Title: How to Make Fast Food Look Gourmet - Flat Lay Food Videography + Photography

Hola! My name is Tony Levy-Klarsten and in this video, me and Intern Polly are gonna try to make fast food look more gourmet. And I mean the real deal, no funky business. We went to the McDonald's, bought the actual food via the drive-thru and then laid out and presented it as aesthetically pleasing as possible. And just to be clear, neither me or Intern Polly qualify as professional food stylist.
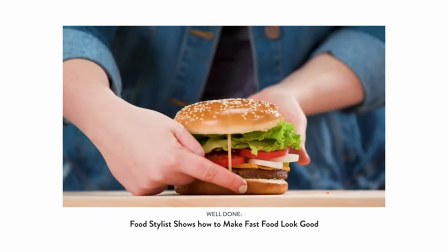0:29 That is a well respected profession that I highly admire and I hope that in the future I will get to work with a professional like that. When that said, with just a few steps we are gonna make this hamburger meal go from sloppy and dull to refreshing and exclusive. So here's what we did. We're throwing out the disposable bags that we got the food in and we're gonna use some kind of fancy plate, some kind of tile. We're using this white table here and we chose white to use it as a canvas to make the colors from both the food and the tiles pop in the images and videos. Add that same soft light that's lighting me right now and then we're just gonna shuffle around the tiles and the food and see what works best. And one of the keys here is symmetrical. This is not a restaurant. This is a photo shoot. We have the ability to have everything on super straight lines. On BTS, before I forget, I'm shooting video,
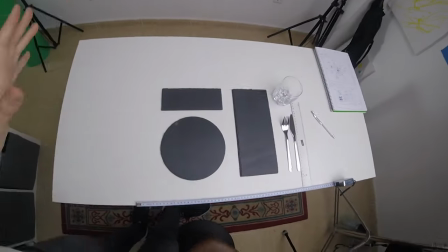1:27 the ratio 16 times 9, but I want to be able to crop it one-to-one ratio.
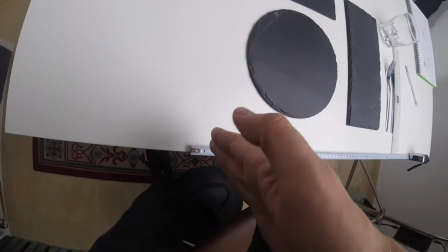1:33 So I've taped markers to show where 60 centimeter is because the table is 60 centimeters wide.
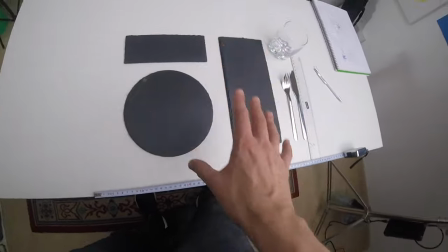1:40 And then I try to make everything as symmetrical as possible by
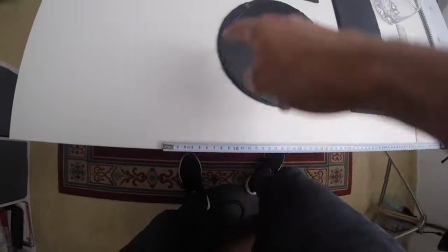1:45 measuring it up by centimeters. it's better than just eyeballing it.
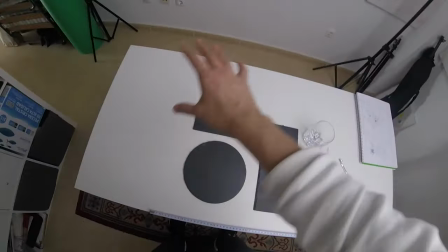1:51 It makes it easier for me during post-production. I just shuffle back and forth to see what will work or not.
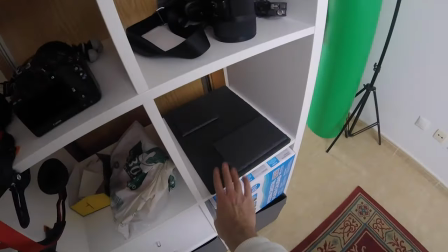1:57 Here are some leftover stones.
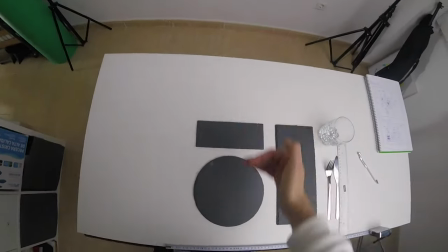2:00 I actually forgot to center it to the middle of the table, so I need to push everything to the center.
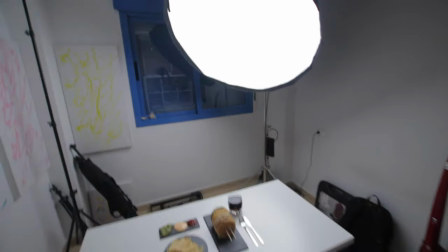2:07 So this is the setup for the shoot. We closed off the window.
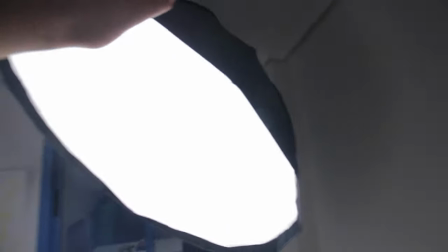2:12 We have the Godox VL150 with a newer softbox operating as the
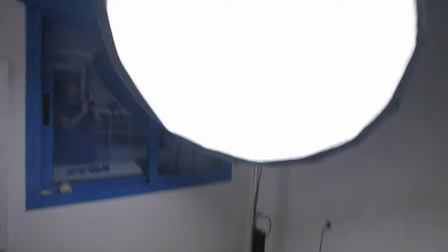2:19 key light we don't have a reflector but the light source is so big and so soft that
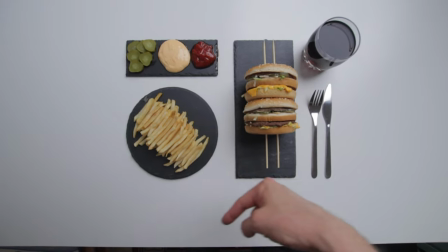2:26 it creates interesting soft shadows in that angle white table super nice contrast to
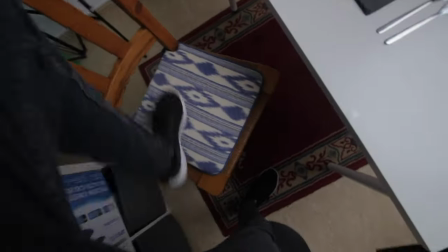2:33 the black tiles place this chair here try not to crash
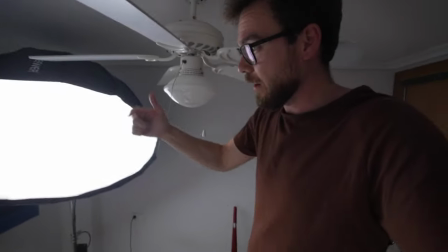2:40 my head into this fan while taking pictures from here and I wanted to get high up when
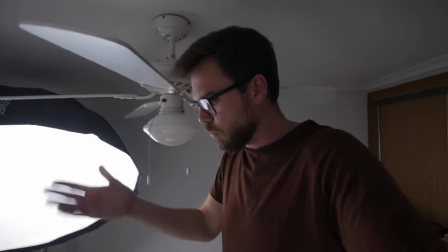2:46 doing flat lay photography you don't want the perspective to be
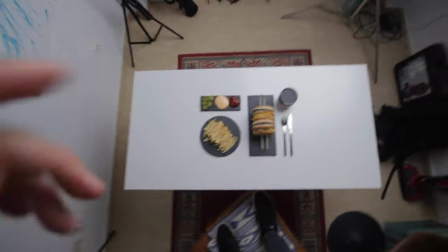2:51 how to say bendy like you want all the edges of the tiles and stuff
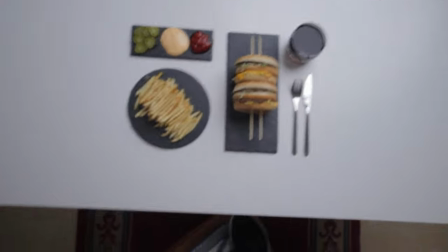2:56 to be as straight as possible if I come close like
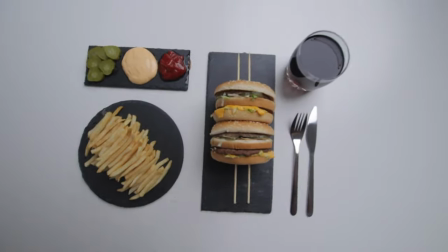3:02 this it starts to look bendy in a way better to go higher and then zoom in I really
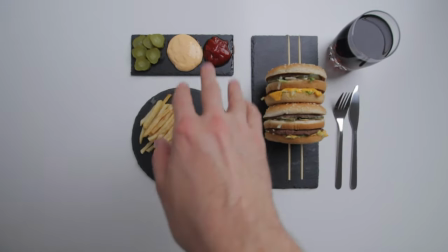3:09 like how the colors from the hamburger the chips and the stuff here is in contrast to the black tiles.
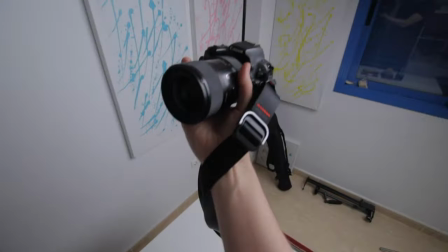3:16 Use my trusty Canon 200D or SL2 with the
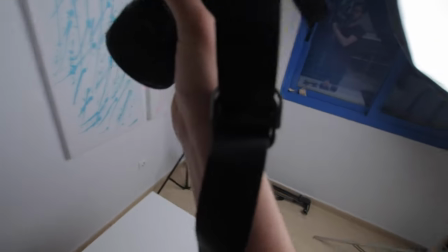3:21 peak design camera strap for both video and photos.
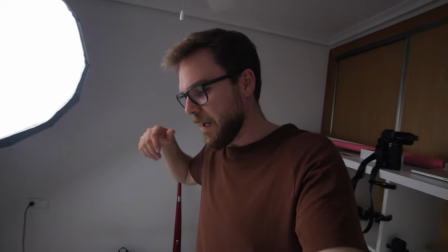3:26 Try and experiment get a lot of photos of the fancy serving of this fast food. And now for the final result here is fast food done gourmet. All
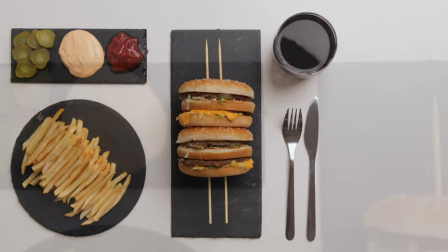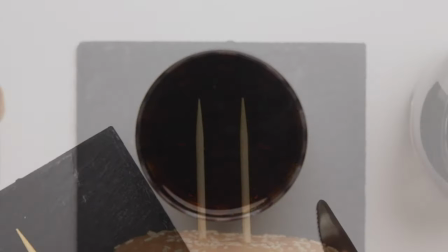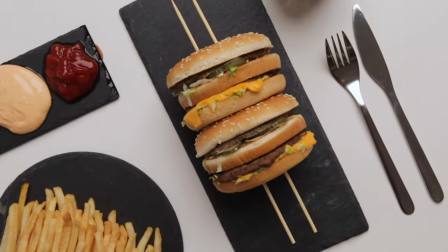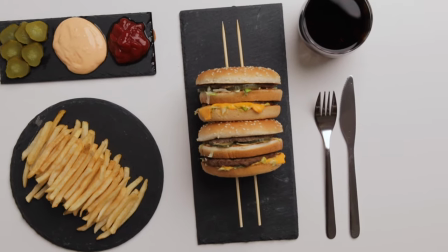in all I'm pretty happy with the results.